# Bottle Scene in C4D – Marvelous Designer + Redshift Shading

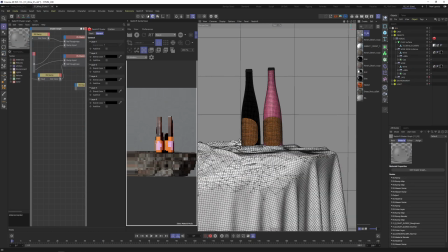252s
That's this guy. And paste. Now it's correct. Let's select it, put it over the cloth surface.
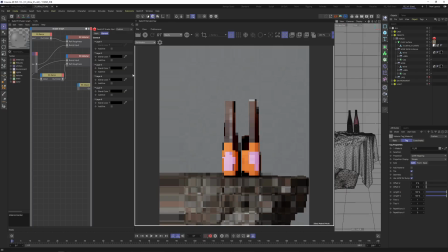258s
Press save, which is always a good thing. I'm hiding the materials. And I want to have a view onto my notes, shader notes here.
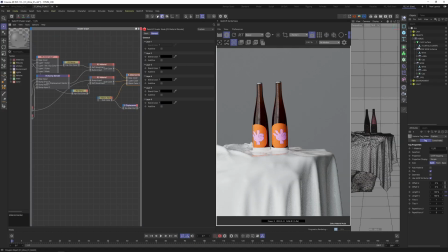267s
So let's render. And let's see what we got there. So we still have the materials from Marvelous onto our default thing here.
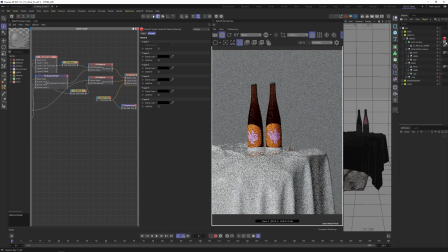275s
Let's delete this guy. And now the translucent material should be visible.
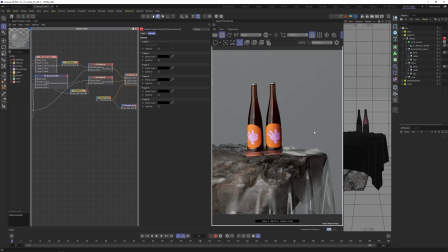281s
Pretty interesting. Pretty interesting. Definitely way different than the tryouts I made before. Let's see if we can reposition the camera a little bit. And like, I like the reflective part down there.
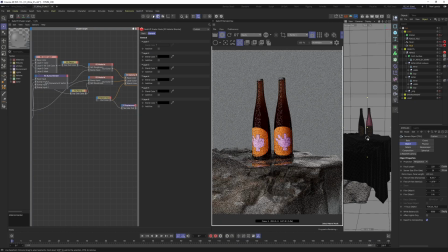294s
That's pretty interesting. I think we're a bit too close though, something like that. And basically I created two different tinted glass materials, and I'll show you both of them. So I have this guy, which is very thin, and we can actually drop down the IOR there, so it's even more, you can easier look through it.
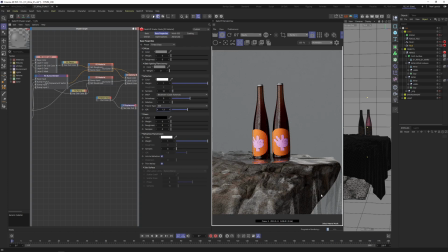312s
It feels very invisible here. That's pretty nice, and there's just some roughness variation on it, and I can preview this so you can see, but basically it's, well, I have to preview the ramp.
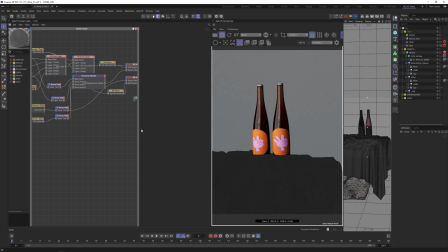324s
It's pretty dark, so that we don't have much imperfection, and the other material is pretty,
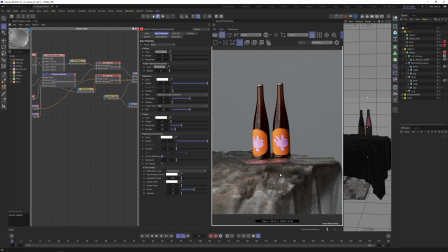330s
has a high roughness value, so you can see it's very rough. Perhaps we can even make the contrast more. Then let's have a look onto our displacement, because I don't have any displacement yet.
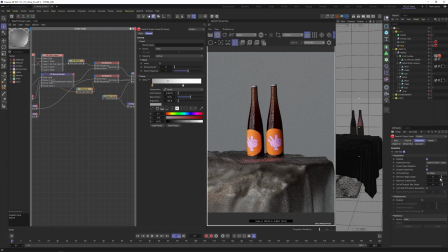342s
Now also my Redshift object, this is the default now. When I created a preset, which is kind of nice. So I have just one tessellation, because I think anyway it's quite tessellated already. And now we have displacement on, and I'll press C to preview my maximum noise,
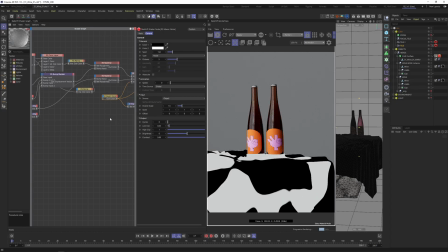359s
which is going to be my displacement, and which will drive the blending of these two materials. Let's try out another noise seed. Actually, this could be kind of nice.
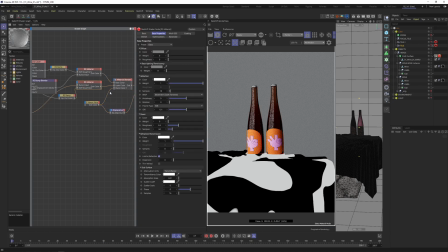370s
Let's go back and try to preview this material itself. And this guy is like super rough.
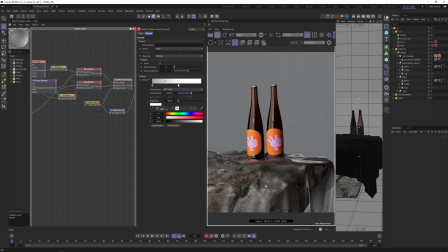379s
So you can see some areas now are very rough, and some of them are not rough at all. And we have a little bit of displacement going on. Let's even try to increase it a bit more. You can see this in this area here. This is pretty interesting. We get some tiny extra details here.
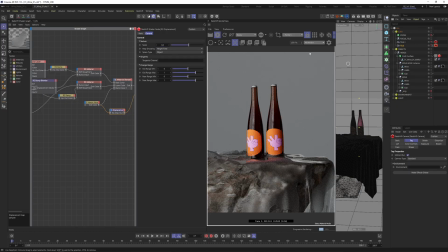396s
And now I think it's even time to add a little bit of depth of field. So I'll select this guy, create our depth of field point, and I'll activate my bokeh. It's just a bit to reduce the intensity of this part here, so we can focus more on the object itself.
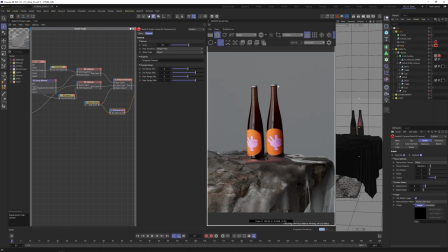413s
I think we need to integrate another light, because these areas are too dark. It should be aluminium. It looks a bit weird. We can do this later on. And I think now when we add this glossy kind of material surface, I think the stone is too distracting.
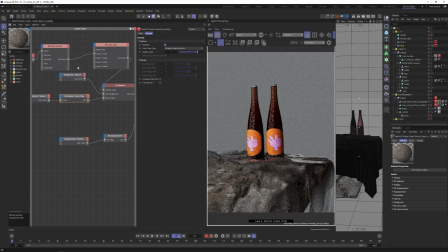433s
So we need to play around with the intensity for the stone. Let's see if we drop down, if we make it darker. Yeah, and I have the original albedo, and I will color correct it a little bit,
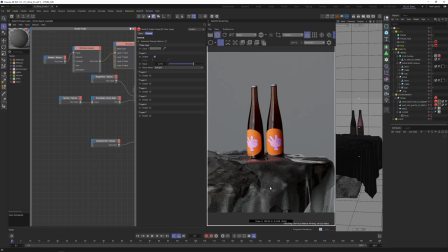452s
and then I'll blend it as a soft light. So we only have very little happening here. Some details here. I can see that the tessellation is not so nice at this point here also. Still, I think we have too much irregularities from the stone.
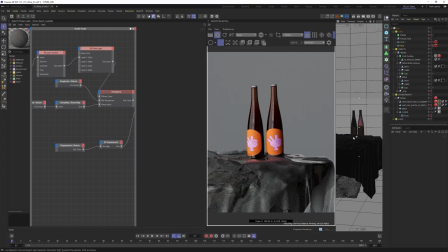472s
Yeah, it could be, let's see, perhaps trying out a few camera variations here, and we can see the floor.
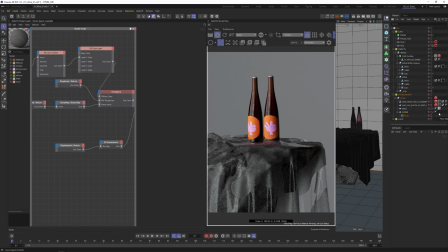482s
Actually, the floor still has this very high reflective material, so that's why we get too much light from the bottom, and I think this looks better now. Let's go a little bit closer and set the focus again, so we are correct there.